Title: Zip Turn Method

Hi everybody, welcome back to the Lumgem channel with Jesse Smith. I'm Jesse Smith and today we're going to get started on animation a short very
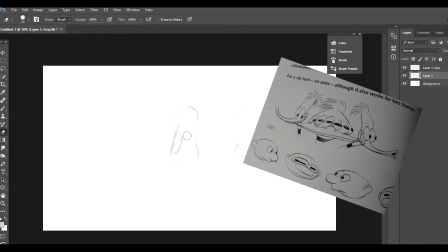(0:22)
extremely it's just only three frames and it'll be from the animator survival kit
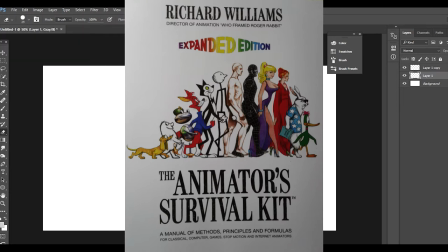(0:30)
author Richard Williams director of animation who framed Roger Rabbit. Now it's a manual of methods principles and formulas for animation and people this
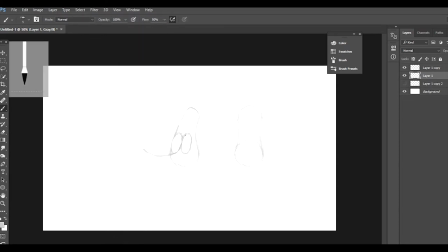(0:44)
book is amazing if you don't got it and you're an animator get it so let's see and though little animation I'll be doing is let's see it's called the elongated
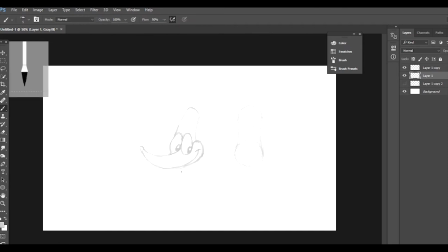(0:58)
in between aka a zip turn zip turn there you go zip all right so in the 1930s when animators started studying live animation or excuse me
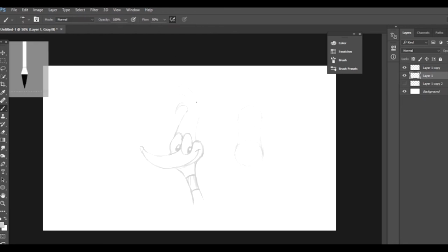(1:16)
live action film frame by frame they were startled by the amount of transparent blurs in the live images in order to make son of a
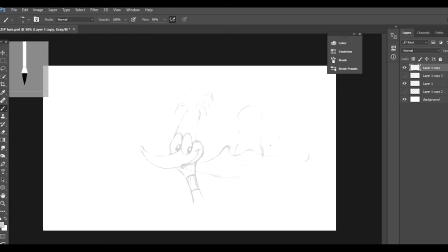(1:33)
All right, all right, can we get it quiet on the set, please? Jeez, let's get back to this. Sorry. Sorry, folks. Excuse the language. All right. In order to make their movements more convincing, they started using stretch in-betweens.
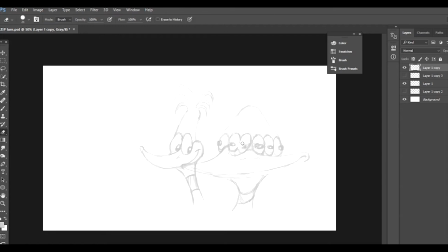(1:51)
Ken used to call them long-headed in-betweens. And that's what we'll be doing today. And that's what I'm drawing right now as you can see.
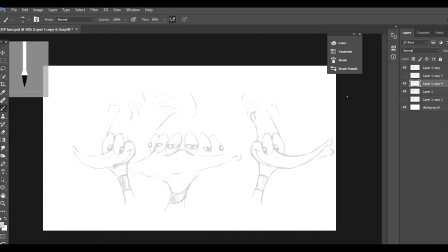Alright so basically what I'll be doing is I'll be drawing three separate pictures
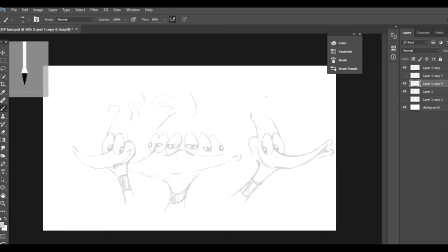(2:26)
and one of them will have a stretch on it which will give it the zip turn.
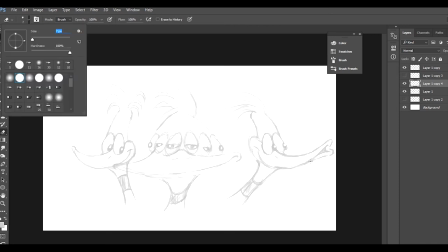(2:39)
And there you go folks, there it is, the zip turn.
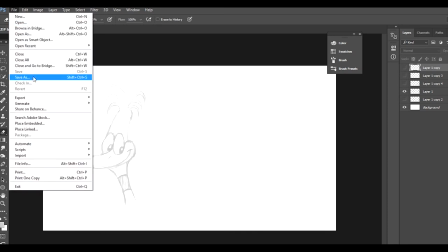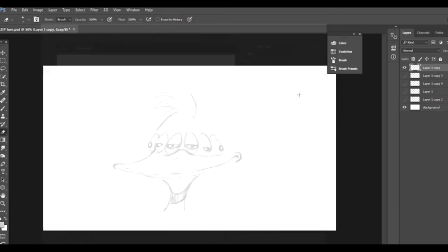(2:52)
If you really like it, thank you, subscribe, like, pass it around, you guys have a great one.
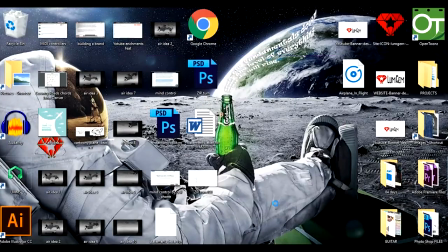(2:58)
This is Jesse Smith on the Lum Gym channel.